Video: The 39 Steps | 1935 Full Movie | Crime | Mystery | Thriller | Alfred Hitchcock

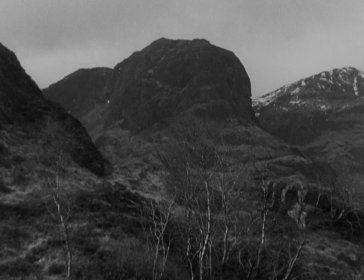2267s
For one thing, in North by Northwest, Thornhill and his romantic partner are together.
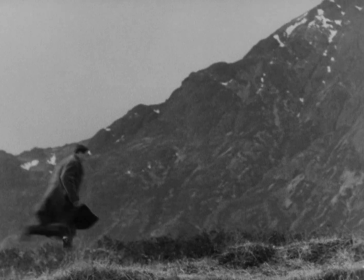2271s
Hannay is here alone, without anyone to rescue but himself. For another thing in this movie, the scene's not at the end, but in the middle.
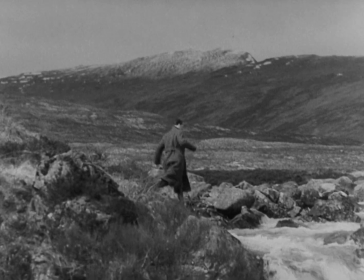2280s
But the concept of human isolation,
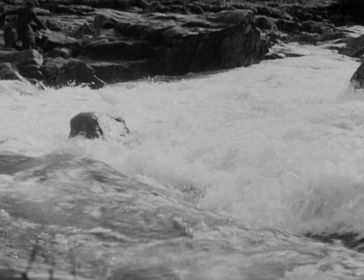2282s
of finding oneself in a nowhere that is not conducive to inhabitation and in which one is tracked and exposed, remains.
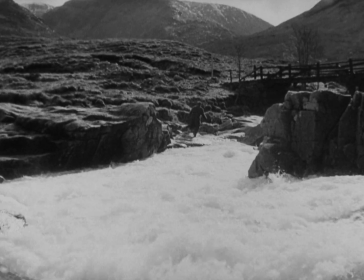2292s
Even that funny, antiquated plane that hovers over Hannay can be understood to
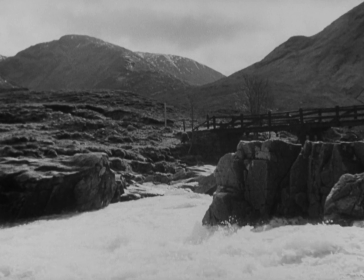2298s
anticipate the plane in the crop duster sequence of North by Northwest.
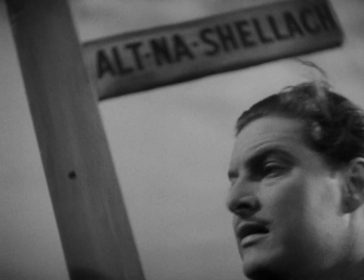2303s
Hitchcock pauses the chase for this shot, another close-up of Hannay that announces his thinking.
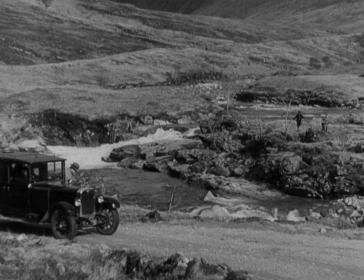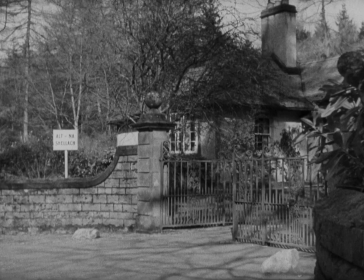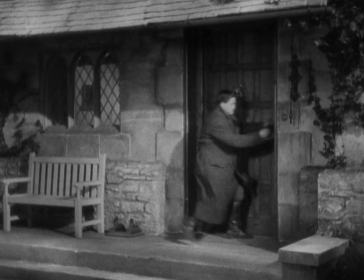2323s
With Hannay's desperate arrival at the door of the manse, the chase music dies down,
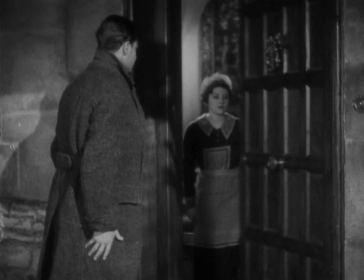2327s
and we enter another scene that will call upon Hannay to improvise a performance.
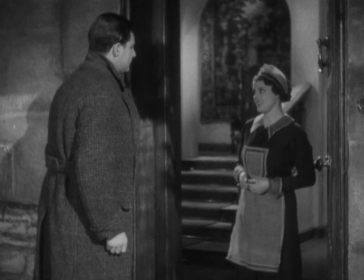2332s
Here, he will, like Roger Thornhill in the cafeteria scene in North by Northwest, have to play dead.
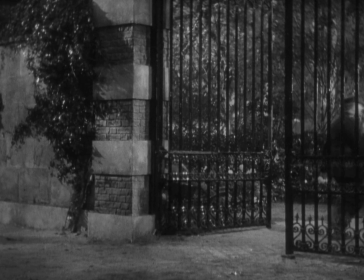2342s
Like Hannay at this moment, we might assume that he's come to the end of his troubles and reached a safe haven.
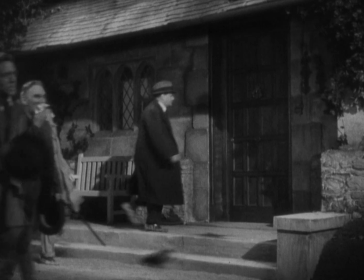2348s
But nothing could be farther from the truth.
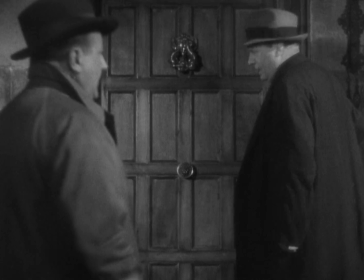2350s
The professor, whom we're about to meet, is one of a great line of Hitchcock characters who act as surrogate authors of the film we view.
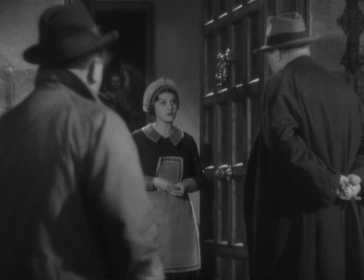2360s
Cool, calm, collected, and diabolical, the professor doesn't tip his hand, literally, until he wants to.
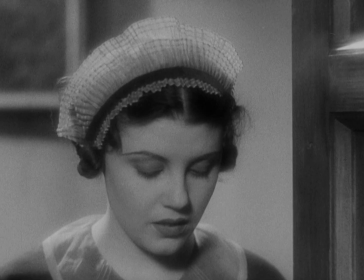2367s
He has all the features of a good and dignified life.
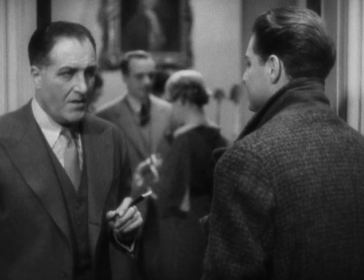2371s
This is a Hitchcockian meditation on deception and on the theatricality of everyday life.
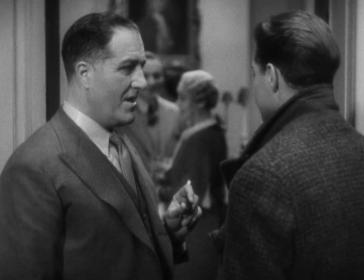2377s
Things and people are not necessarily who and what they appear to be.
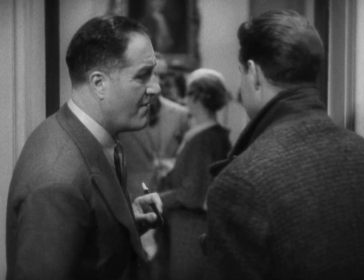2382s Get rid of these people, then we can talk. Come along in and meet my wife. Louisa, my dear, I've another guest for you.
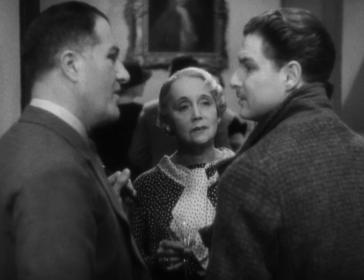2387s This is Mr. I forgot to ask your name. Hammond. Mr. Hammond. He's come to see me on business, all the way from London.
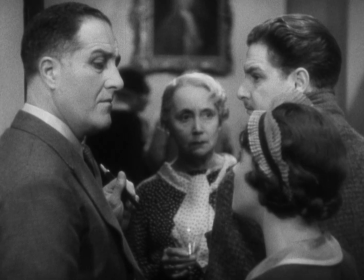2394s Yes, the police inspector.
The scene in the professor's drawing room is a tour de force of filmmaking.
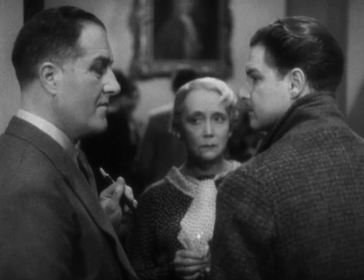2399s
As William Rothman notes in Hitchcock, The Murderous Gaze, if you look at the scene closely, you'll realize that hands,
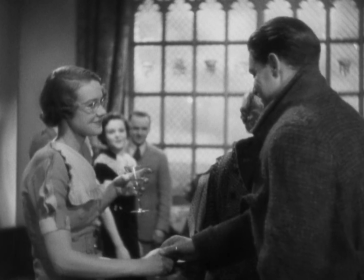2406s
the crucial locus of the professor's identifying mark, that missing portion of his little finger,
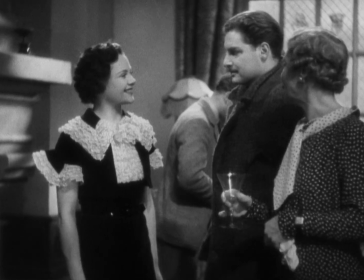2412s
are prominent in virtually every frame. The scene is also classically Hitchcockian.
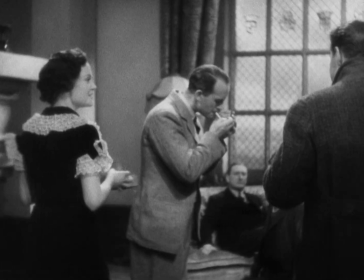2419s
It places Hannay in a situation whose very formalities trap him.
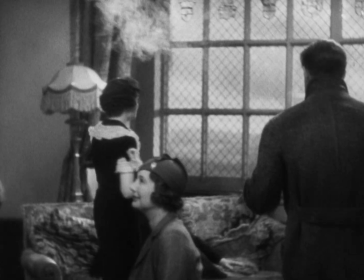2425s
There's a wicked wit in such scenes. Consider the party with Strutt present in Marnie, and a terrible truth.
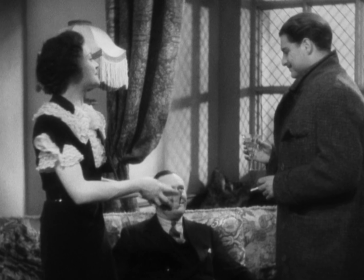2432s
Formalities are obstructions to truth in the world of a Hitchcock film.
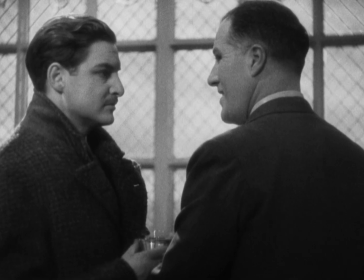2436s
The professor returns and taps Hannay on the shoulder from outside the frame, leading with that hand with the damaged finger.
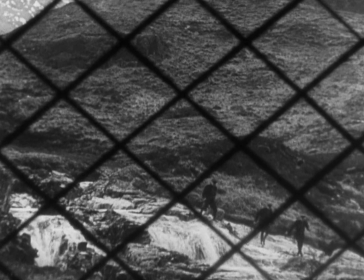2444s
Authorship is part of what the professor claims for himself when he asks Hannay to look out the window to the view and shows the police on a wild goose chase.
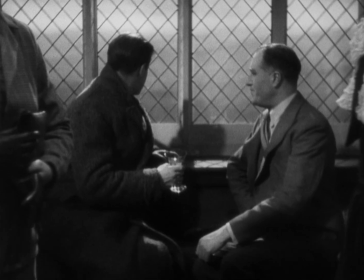2452s
The professor's remark, we're rather proud of it, refers to his pride in getting the police to go away and producing the image we just viewed.
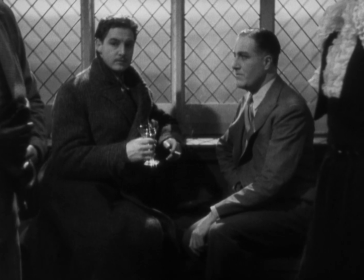2461s
Now again, the topic of murder is brought up jokingly and as entertainment, as in the scene with the salesman on the train.
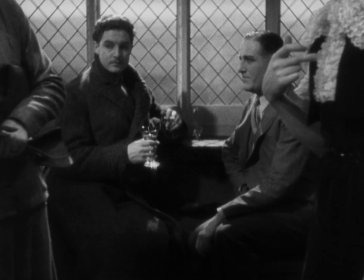2468s
Once again, people speak of the murder and of capturing the murderer, and the alleged murderer is right under their noses.
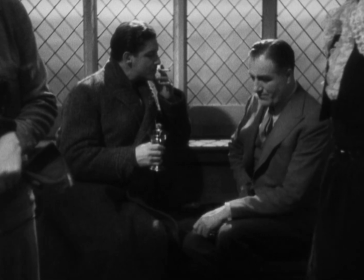2476s
And don't forget to watch for all those hands.
Professor wants his lunch.
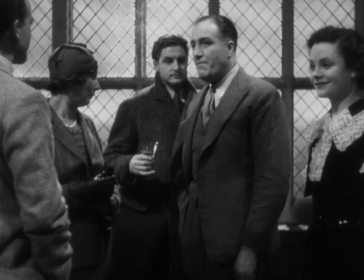2482s There's no hurry, my dear. Still, if you must go. Pat, ring for Captain.
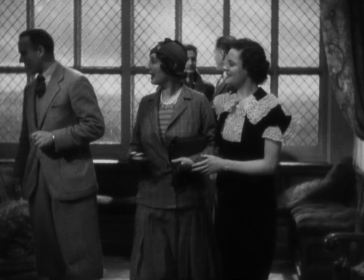2486s
Now the camera tracks back with the departing company and family members and will reveal Hannay all alone in the rear of the frame,
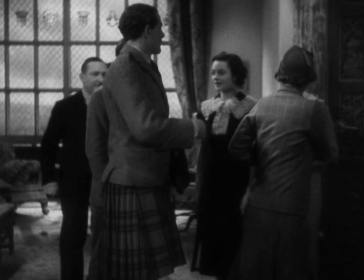2494s
framed by the elaborate window curtains that invoke a stage, as indeed this very room will become a stage,
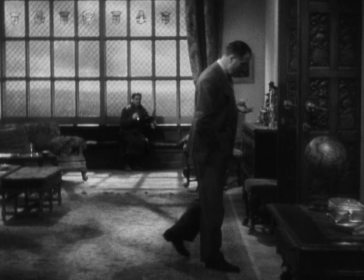2501s
as Van Damme says to Thornhill in the Townsend Mansion scene in North by Northwest.
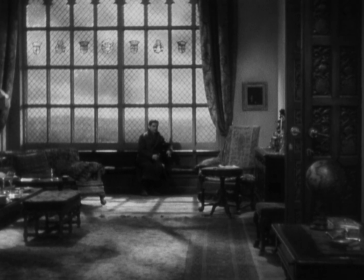2508s
When he re-enters the room, the professor makes a show of locking the door, and again, the camera does not reveal his secret.
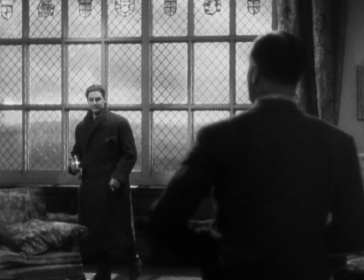2519s Now, Mr. Hannay, I suppose it's safe to call you by your real name now?
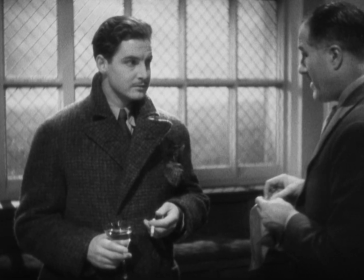2524s
The dynamic of this scene is power, and indeed, the professor's whole game is about his wish for power.
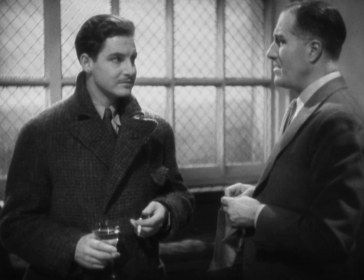2532s
When the professor turns from Hannay and claims a private moment,
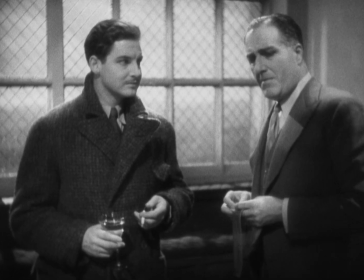2537s
we see him in thought and not tipping his hand one more time.
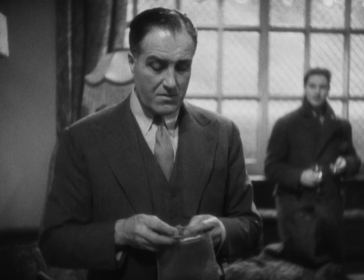2542s
Now when, in a moment, the professor holds up his hand and Hitchcock cuts to a close-up shot of it and displays the missing finger,
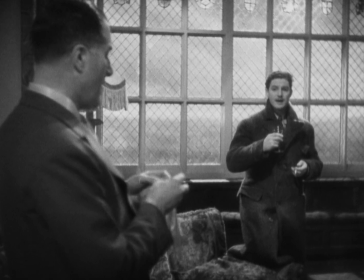2549s
it's one of the most remarkable shots in the film and one of the funniest as well.
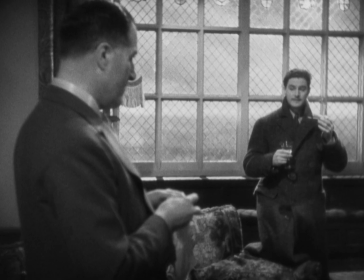2554s Which one? This one, I think. Sure it wasn't this one?
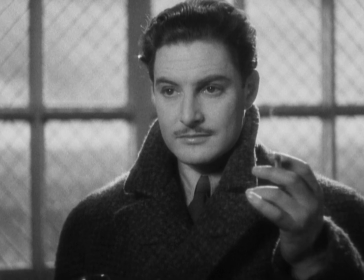2560s
But this is a bad moment for Hannay, whose face falls when he views the hand.
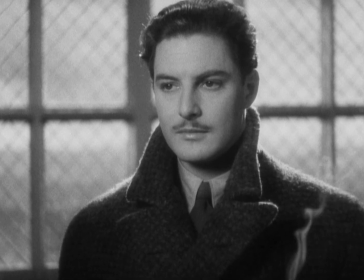2565s
Donat's subtlety as an actor is nowhere more evident in this film than in this one shot,
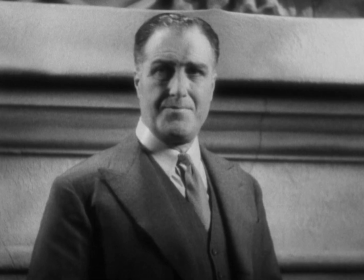2570s
when his expression goes from open to stunned to masked by the wry or wary indifference we've seen on his face from the beginning.
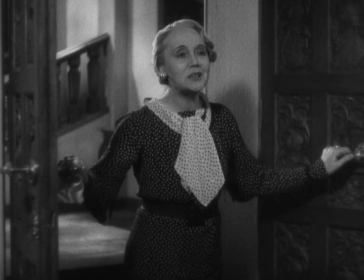2579s
The professor is not pleased when his wife interrupts the little drama in the drawing room.
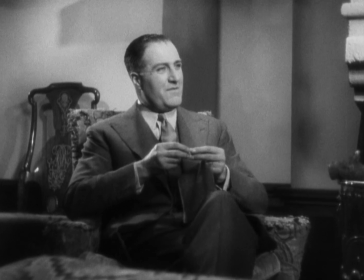2586s
Well, Mr. Hannay, now the scene becomes a battle of wits between the professor and Hannay.
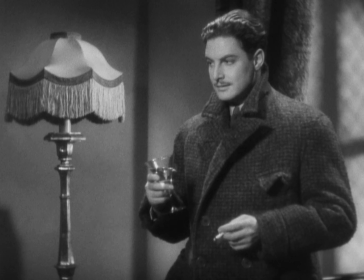2593s
The professor assumes his superiority to Hannay, and Hannay is once again in a predicament he is going to have to escape from by improvising something.
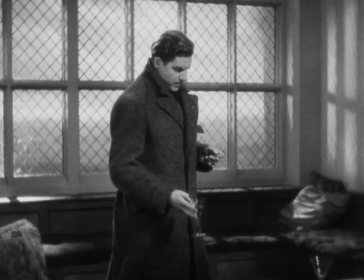2603s
The point of view shot of the door shows us Hannay's idea forming.
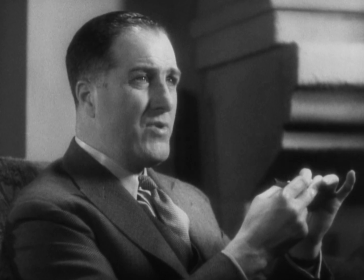2609s
The enigma of the professor is sustained in this semi-profile framing of him,
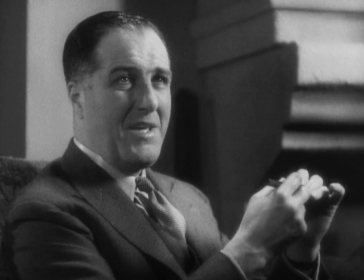2614s
during which he calmly informs Hannay that his fake life cannot be exposed.
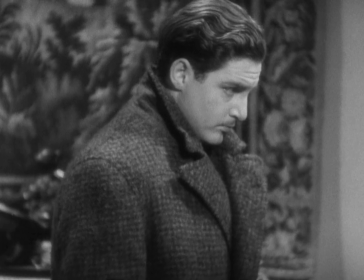2619s
Hannay quietly makes his way to the door, appearing lost in thought.
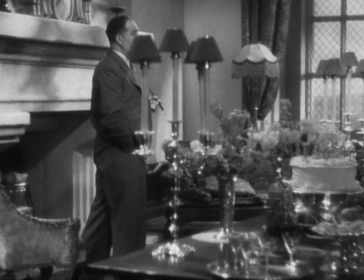2623s
Another point of view shot shows Hannay close to the door and ominously contains a globe that indicates the professor's wish for power.
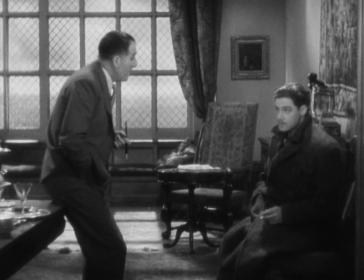2632s I don't know what to think.
Hannay seems really close to escaping when the professor rises and cuts his progress short.
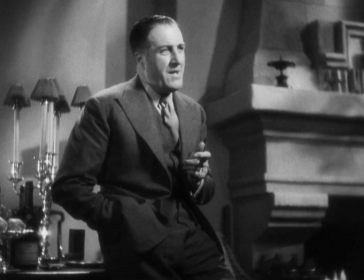2638s
There's another face-off between the two actors,
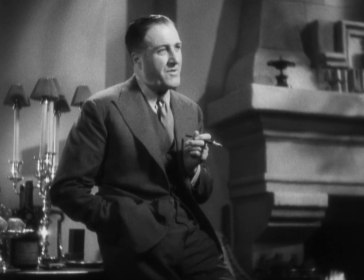2641s
during which Hannay reacts quite dramatically in a frontal medium shot to the news that the professor has the secrets after all. He rises and plays the moment as if everything were over.
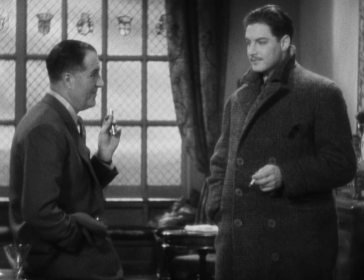2656s Well, that's that. Yes. And what about it? What about what?
But it's not over.
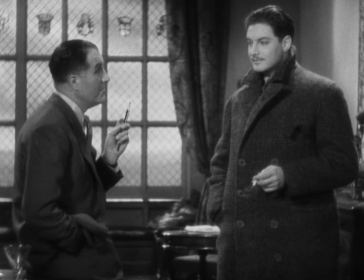2661s
The professor offers him the opportunity to kill himself on the spot.
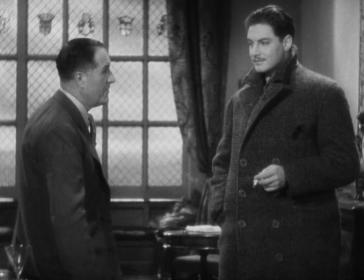2665s
When the professor's wife enters the scene and doesn't react to the gun in the professor's hands, we're presented with one of the most startling moments in the film.
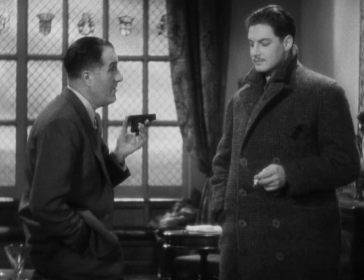2674s
Is she complicit with her husband's activities? Or does she hate everything about him so much that she no longer expresses her outrage?
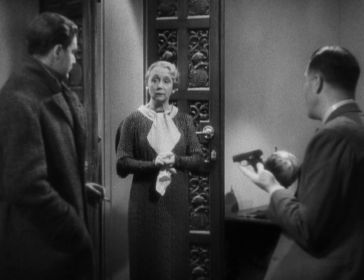2682s
Or is she just playing a role and living within it?
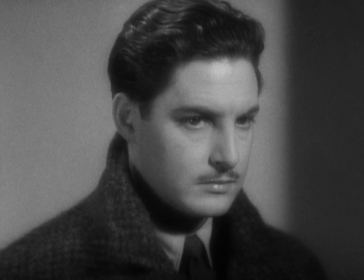2687s
Close-up of Robert Donat's face is a masterstroke here. He's caught by the camera and by the professor and thinking.
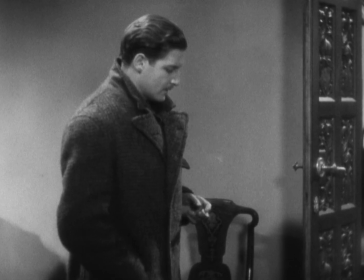2694s
The point of view shot of the door shows us his plan and only hope. With a slight shrug, he moves toward the door.
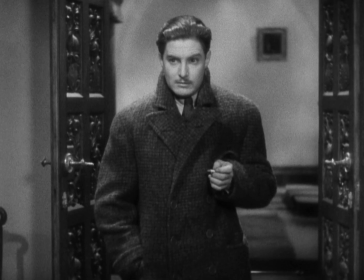2701s
The gun is fired. We see Hannay's stunned expression and physical jolt.
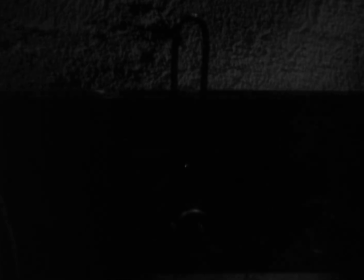2705s
He collapses. The image fades out. Hannay's been overwhelmed, and he gives himself to fate here.
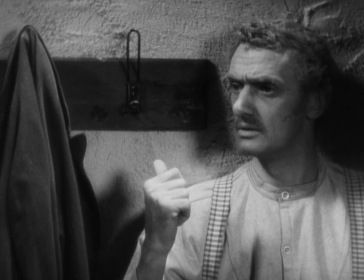2712s
We fade into a phallic upright hook and hear the horrible crofter press Margaret about his coat and prayer book.
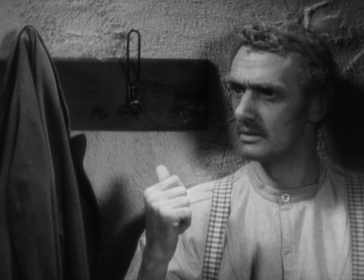2718s
Off screen, we hear him start to beat her for giving Hannay these items.
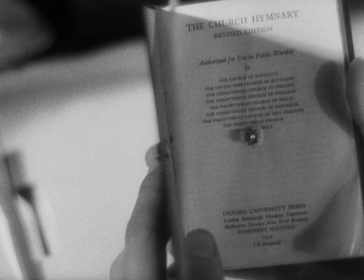2725s
Does this scene occur in Hannay's head? Does he know the real cost of his freedom?
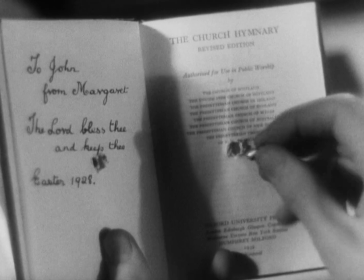2730s
For Hitchcock here tells us that the price of Hannay's freedom is Margaret, that she suffers because of him.
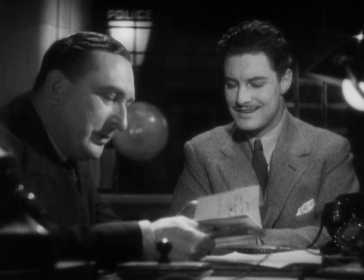2737s
This is the only scene in Hitchcock's work where real spousal abuse is indicated, albeit off-screen.
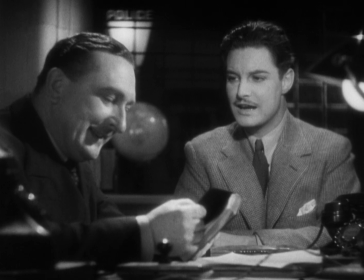2742s
The immorality of the violence is clear.
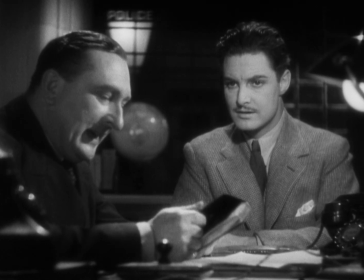2745s
The police chief's callous laugh when he sees the bullet stuck in the hymnal only makes Margaret's suffering worse.
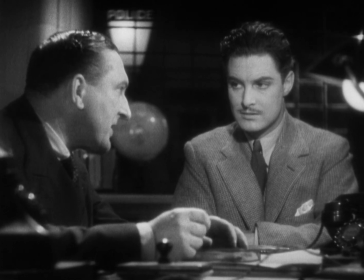2752s Well, it's a lesson to us all, Mr. Hannay, not to mix with doubtful company.
The globe in the background of the frame is the telling motif in the police chief's office.
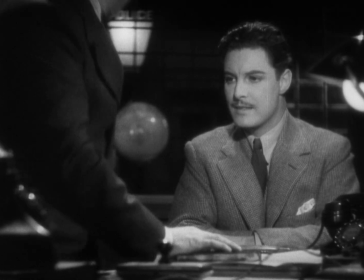2760s
It links the chief with the professor.